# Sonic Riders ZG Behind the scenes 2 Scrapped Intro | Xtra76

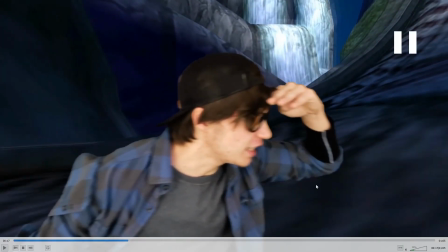8:17 Speaking of which, when I go off this ramp and fall, you can see the camera clip through it, obviously, and I'm like, whoa.
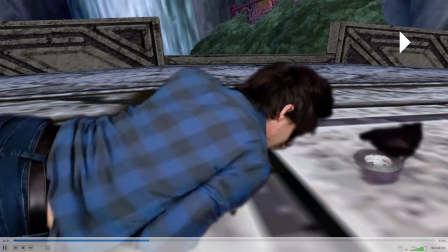8:24 Anyway, continuing this horrible introduction.
Oh, man.
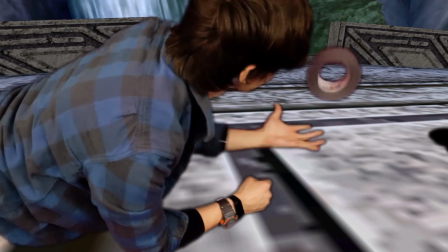8:32 There it is! Yes!
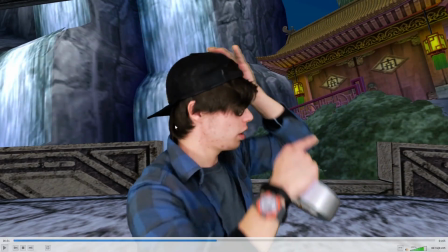8:37 Whew.
Wow, I just realized there's a lighting change here. It looks a lot brighter. Maybe that's because I'm standing in the blue. I don't know. I didn't do a lot of color correction on this, but I'll shut up.
Well, at least Tails wasn't lying.
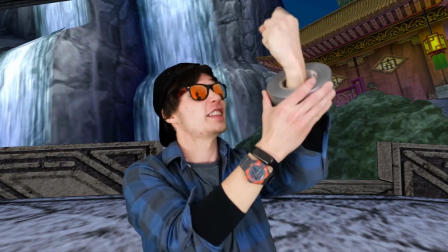8:49 But here it is. The Ark of the Cosmos.
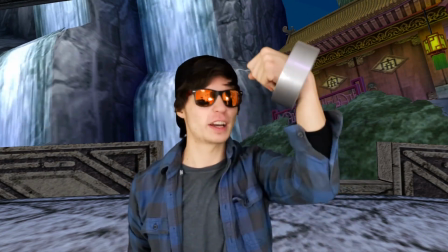8:54 Yes, with this, I will finally be able to control gravity.
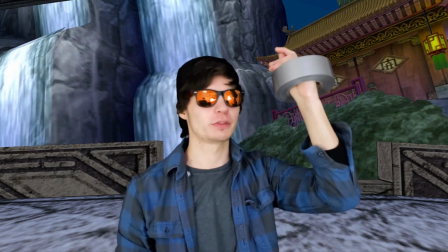8:58 And with my ability to control gravity, I can finally review Sonic Riders Zero Gravity.
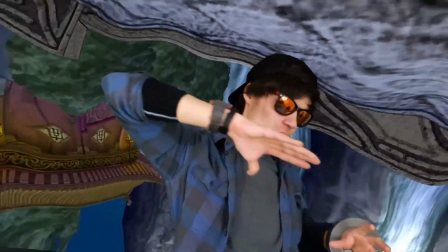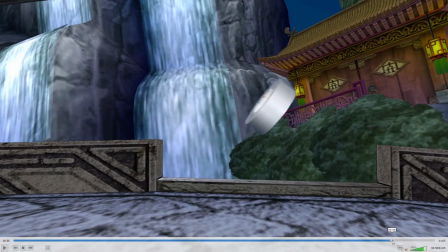9:15 You can obviously see I try to keep that joke in there where I drop the Ark of the Cosmos and I do the whole,
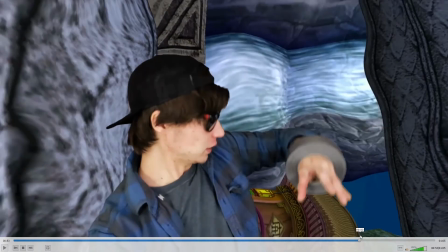9:21 whoa, I don't know how to control myself in zero gravity. But here, I don't shift the footage
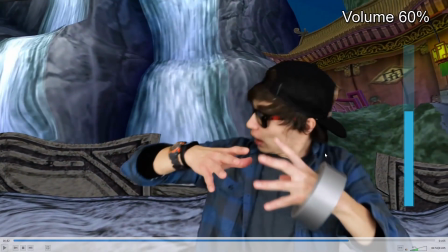9:30 like you think I might do, like in Premiere Pro or something.
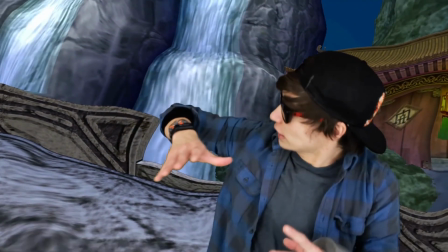9:34 This is actually Dolphin and me free camming the camera in a circular motion.
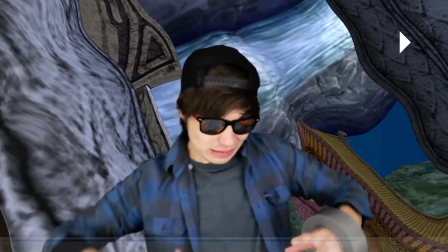9:39 It looks really stupid, and me sitting in the same spot kind of makes the illusion look really bad.
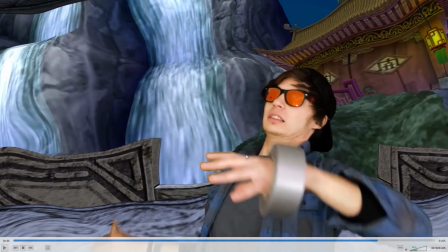9:45 I just tried to warble the effect looking like it was manipulating gravity.
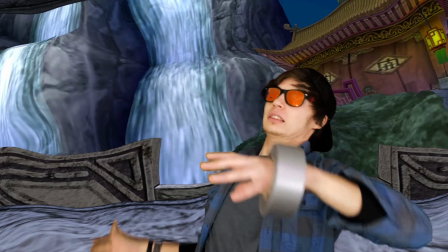9:48 It didn't look as well as I think my real version did, where you literally see the sound sonic boom, like distortion, like you see in the games do. like what the games do.
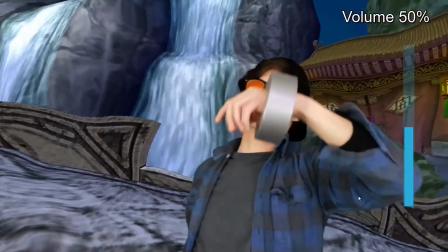9:57 So this looked a lot more primitive and stupid. It just uses like a warp distortion effect,
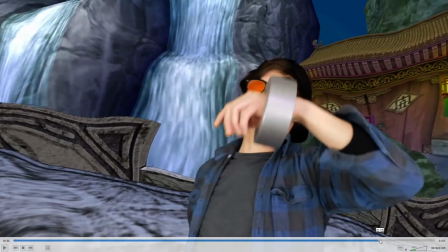10:03 and everything doesn't look as well green screened in my opinion because of things like my sunglasses clip through.
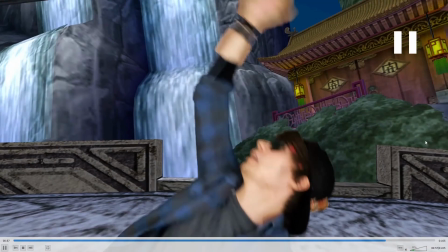10:10 It doesn't look as soft. I don't know, just not proud of that.
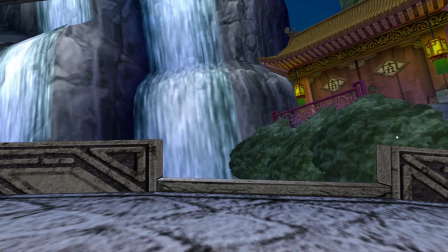10:15 And the footage stays so that I didn't even hear myself laugh before. I've watched that a few times. That's funny. Where the This looks like a fixed version.
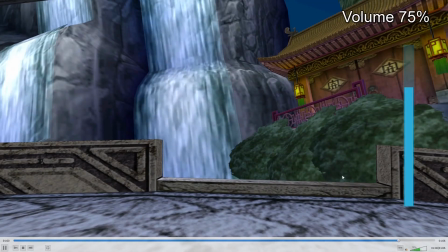10:27 Oh, that's version 1. So hell? this is version 2. Oh, I accidentally left sound playing in the clip, which ruined everything.
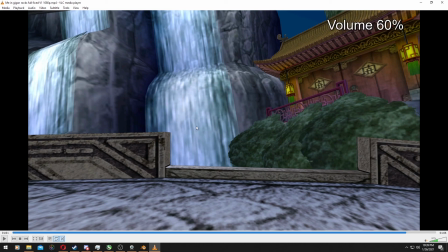10:36 Because you got to keep track of that stuff. When you record stuff and you don't mute it, yeah, it's pretty bad.
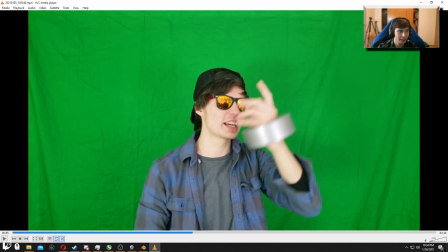10:44 Well, anyway, it's scrapped. I'm probably going to add it in post from this later if I do find it.
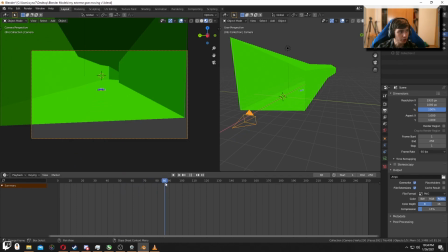10:51 But yeah, this was supposed to be an incredibly ambitious introduction, and I ended up botching it and doing such a horrible job, I just decided to ditch it altogether. So there's behind the scenes on that. Hope you guys enjoyed, and be expected to see more behind the scenes stuff or some other stupid video on Xtra76. Bye.